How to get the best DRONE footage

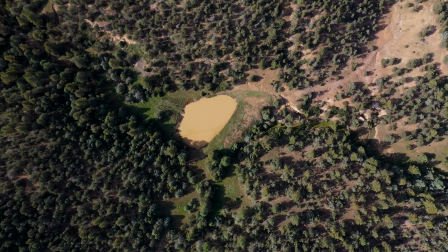[4:06]
Once again, I'm not just flying the drone, leaving it static and spinning, and I'm not leaving the camera static and just flying straight down. I have those two axes of motion, flying down and rotation, and you can see that this is a shot that there's no cars moving, there's no people walking, so I can use it as a fly down to get into the scene,
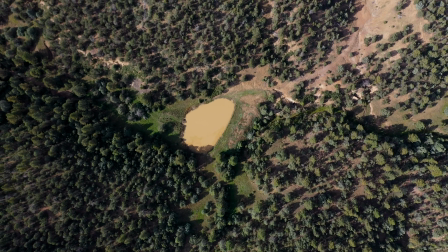[4:28]
or I can reverse it and post and use it as a fly out to get out of a scene. So one shot can be used for 2 different purposes. This one right here could be used as a transition shot or a scenic. We used it for a product deliverable for a sponsor. But what it does is it shows that you can use your rule of thirds and your leading lines to really draw someone in and add depth to a scene. Just a windy road in Missouri. We've got a truck driving down the road with a curvy road, and I fly the same direction as the truck.
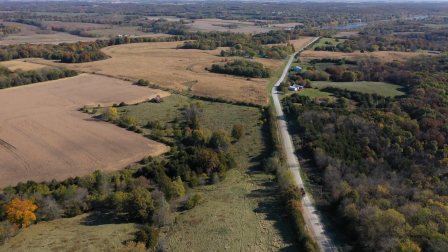[5:06]
I pan up and it reveals the beautiful scenery and the road.
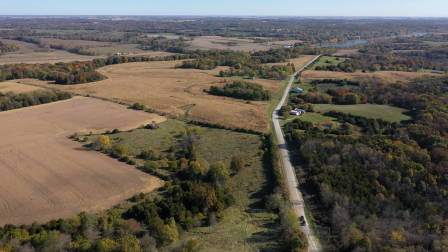[5:11]
But if you pause it, what you can see is no matter where you look on the frame, you see the road. The road is a line and your eye naturally wants to follow that line directly to the truck.
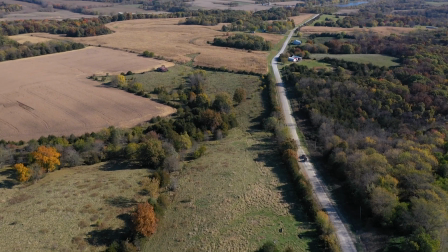[5:23]
So no matter where you start looking in this frame, you're always gonna be drawn back to the truck because of that road. And that's something that we do in video all the time, whether it's with the drone or with our big cinema cameras on a regular shoot, is we try to use leading lines to draw you in to a scene.
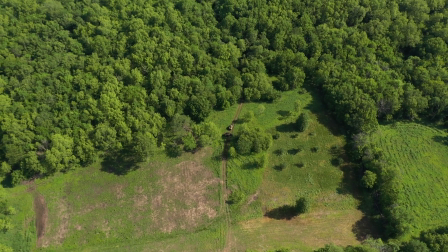[5:41]
This next shot is one that can be used for two purposes: bring you out of the scene or bring you into the scene.
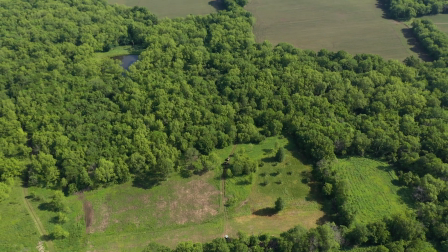[5:48]
Super simple. All I did was fly away from the location and tilt my camera up to reveal more of the landscape. If you play this shot the way that I shot it, the camera flies backwards and it tilts up to reveal more of the landscape,
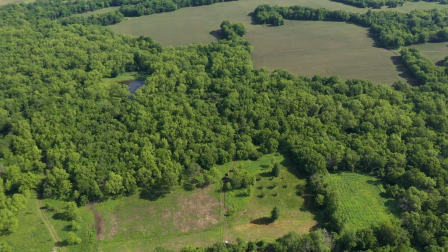[6:03]
to kind of bring you out or reveal the location that we were working in. If you reverse the shot, you're flying towards it and down in altitude,
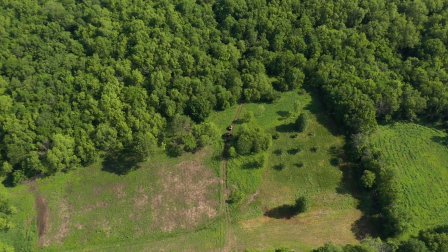[6:11]
and that subconsciously tells you, okay, this is where the scene's about to start and this is where we're gonna be. Guys, it's pretty simple, honestly. Once you get the hang of flying a drone, they're super fun, and we usually find excuses to fly the drone just because it adds a bunch of production value. If you have any questions, make sure to hit us up on social media, like and subscribe to the YouTube channel. If you have any questions about this specific topic, make sure to comment down below, and we'll see you in the next video.